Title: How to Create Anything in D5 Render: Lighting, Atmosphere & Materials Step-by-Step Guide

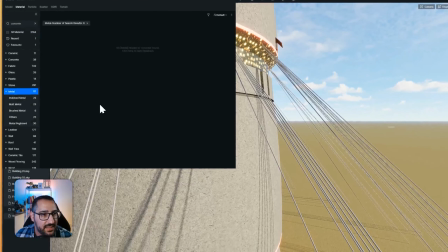So I'm just going to go over to assets. Let's go metal. Clear your search.
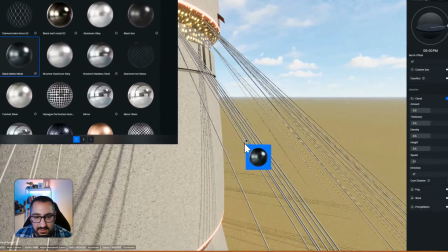And I'm just going to grab black matte metal. Not going to be anything crazy. I'll put that in.
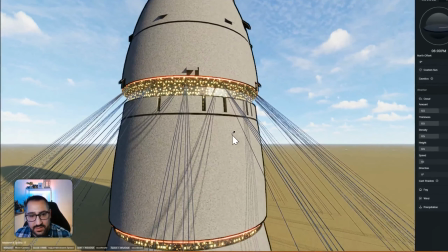So this looks really good. Final touches. I want to just add rounded corner on anything.
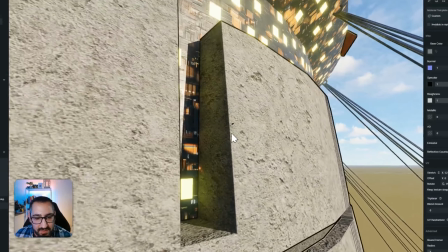If you don't know what rounded corner is, it's got to soften up these edges. I'm going to make it pretty high.
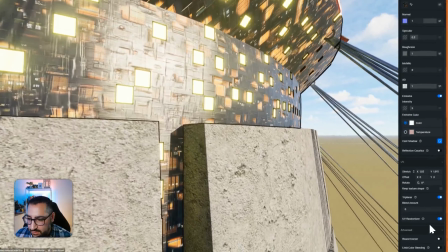That way we can kind of see it from far away. Do that here as well.
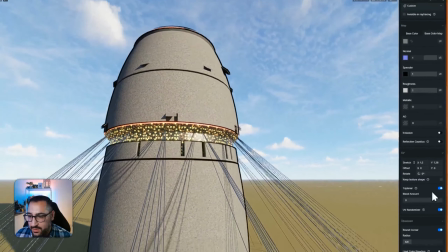Okay, great. And we'll do our concrete. Good. Awesome.
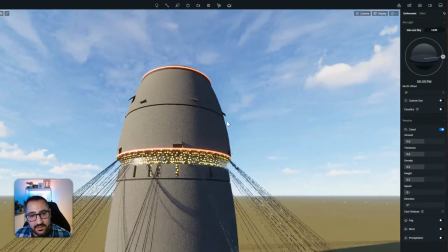So let's see the front of this guy. Wherever he is. There we go.
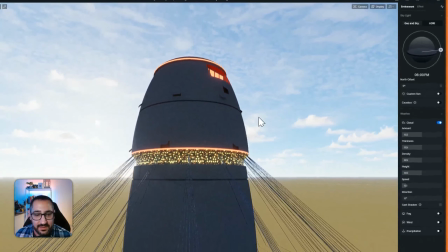All right, cool. So this is really coming together. Now that we've got this here, let's make sure we save.
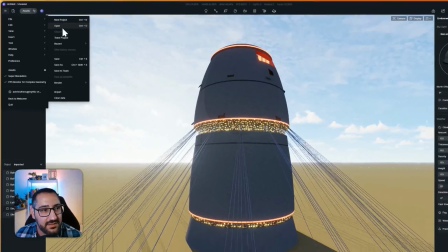Saving, very important. So I'm going to do File, Save As, and I'm just going to call this the electric state.
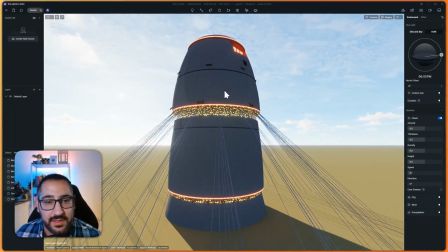So before I finish this tower and we move to landscape, let's just add some grunge, and we can do that with decals.
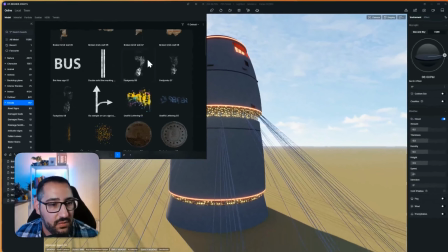So let's go to Model, and we're going to look for decals, and we're going to just grab, rust stains, water stains.
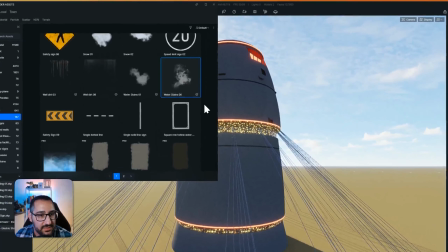Like, I'll show you what's going to happen.
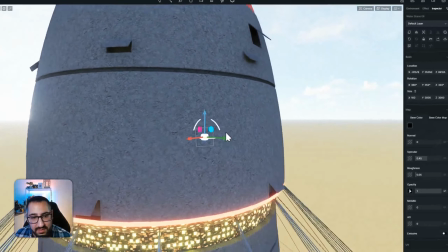Once I grab this, just using water stain, and I make this really, really big, you can just use V. Okay.
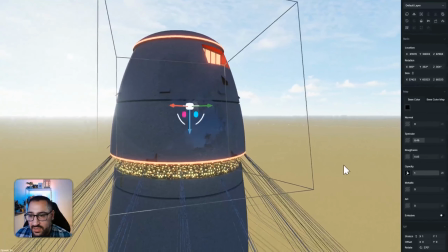Now it's adding all this variation here, and you can just lower the opacity a bit.
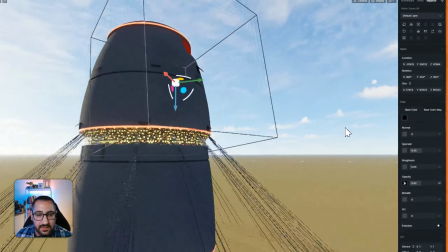Look at that. And now you'll see, you see that?
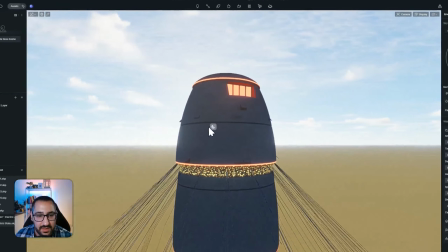It's not just this simple concrete anyway, or everywhere. So you can literally just go here and just start duplicating this.
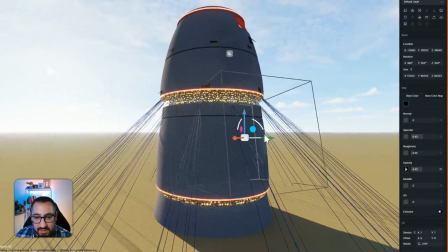I'll hold down Shift. I'll move this around. You can rotate it if you want.
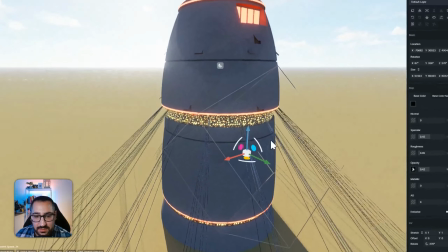And I'm just going to do this in a couple spots. So shift here, I'll rotate.
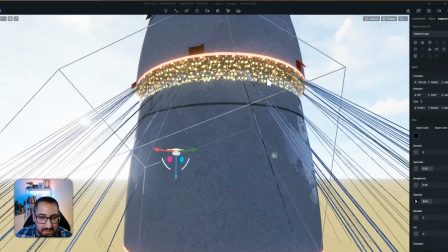Exactly. The idea is we just want, some variation.
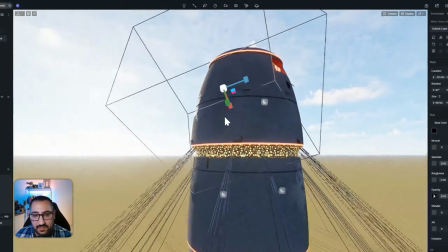Okay, there we go. That's going to help break up the texture. If you want to use more decals, go ahead.
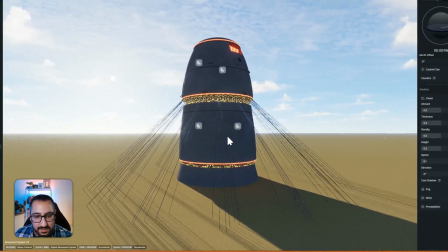I'm just showing you the workflow here. And so I'm happy with all this. I'm just going to group this for now. So holding down Control, click my tower, and then I'm just going to right click here and group. I'll call this tower. And we'll add more to this group in a little bit.
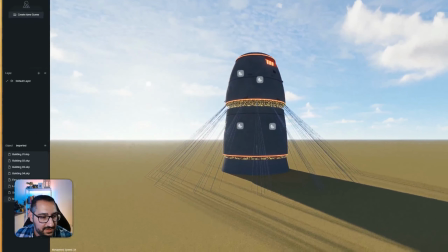But now let's move on to our landscape. To handle the landscape, since I've kind of planned this out, I put a site model together.
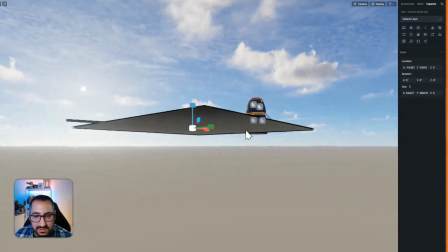So if I click this and I just hit sync coordinates, it's going to drop that in the right spot.
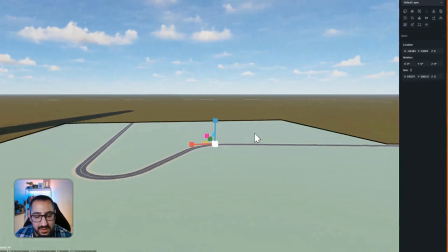And now I can use this as a way to start scaling the project. So in order to orient yourself, let's look at the artwork.
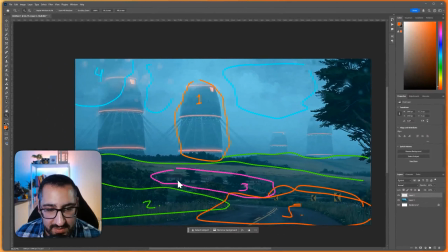Basically, the road goes down and then it does like a little hook and then it goes out.
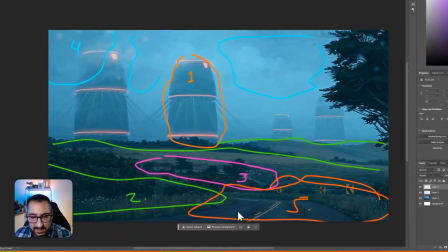So if you're not following what I mean, just something like this. It goes whoop, whoop, and like that.
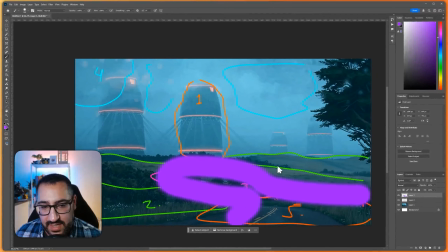So it goes up and then it goes out. So we want the hook side to be on our left.
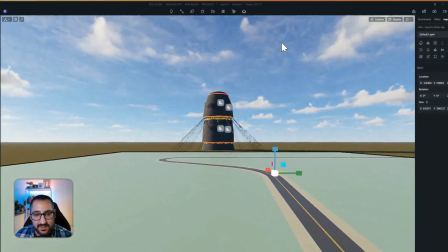So hook side on the left, something like this. This is kind of what we should be setting up.
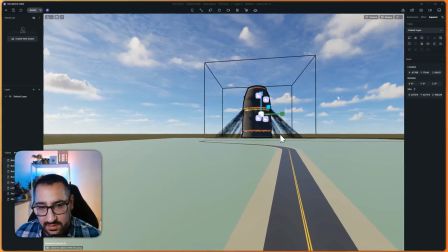Exactly. And then this is going to be, our tower. I'm just going to move this over a little bit.
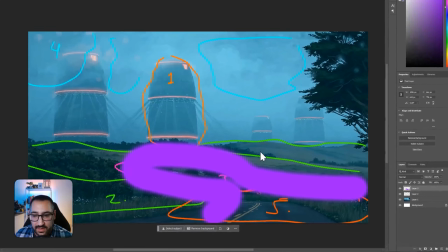Now we can start thinking about the rolling hills. The rolling hills, let me turn off this. These guys here.
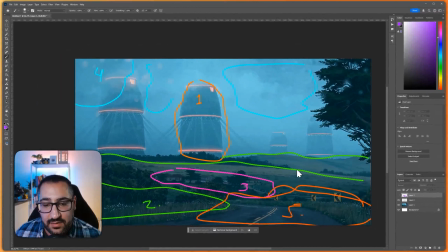So we're going to be blending our terrain tool into the model. The model is just really for scale. Since everything's flat, that's not too interesting. So we want to add all this variation.
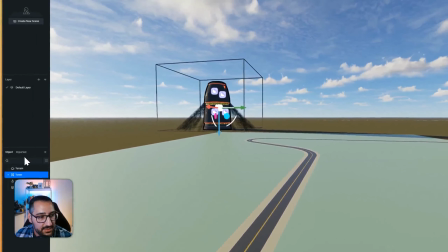So let's go back to D5, go to your object outliner, click terrain, and now we're going to sculpt.
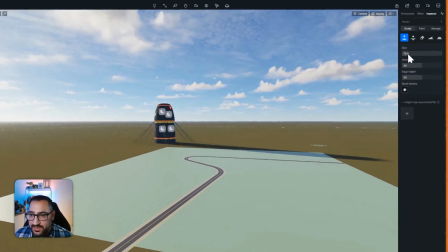So here we've got a size and we've got a strength tool.
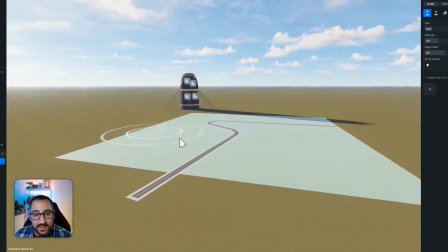I generally leave the strength low until I'm comfortable with what it's doing.
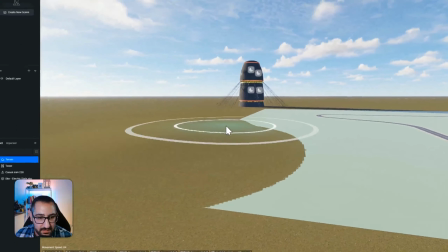So I'm just doing some clicks. Okay. I might boost the strength just a little bit. Again, we just want a little bit of variation.
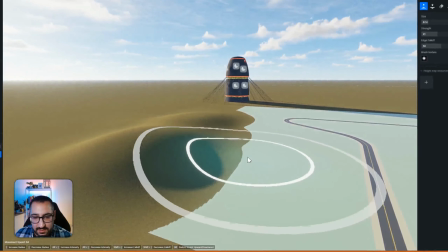You see how I held that and that went super fast? So I'm just going to do a couple clicks. So that was too strong.
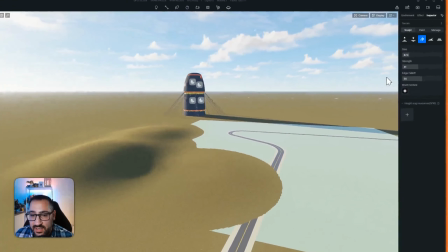So this is what I mean. You gotta kind of be careful with what you're doing.
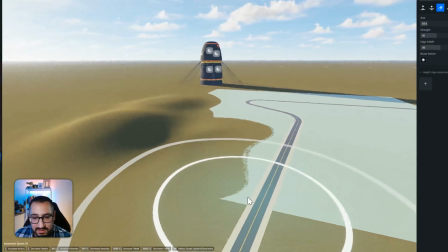I'm going to erase a little bit of that.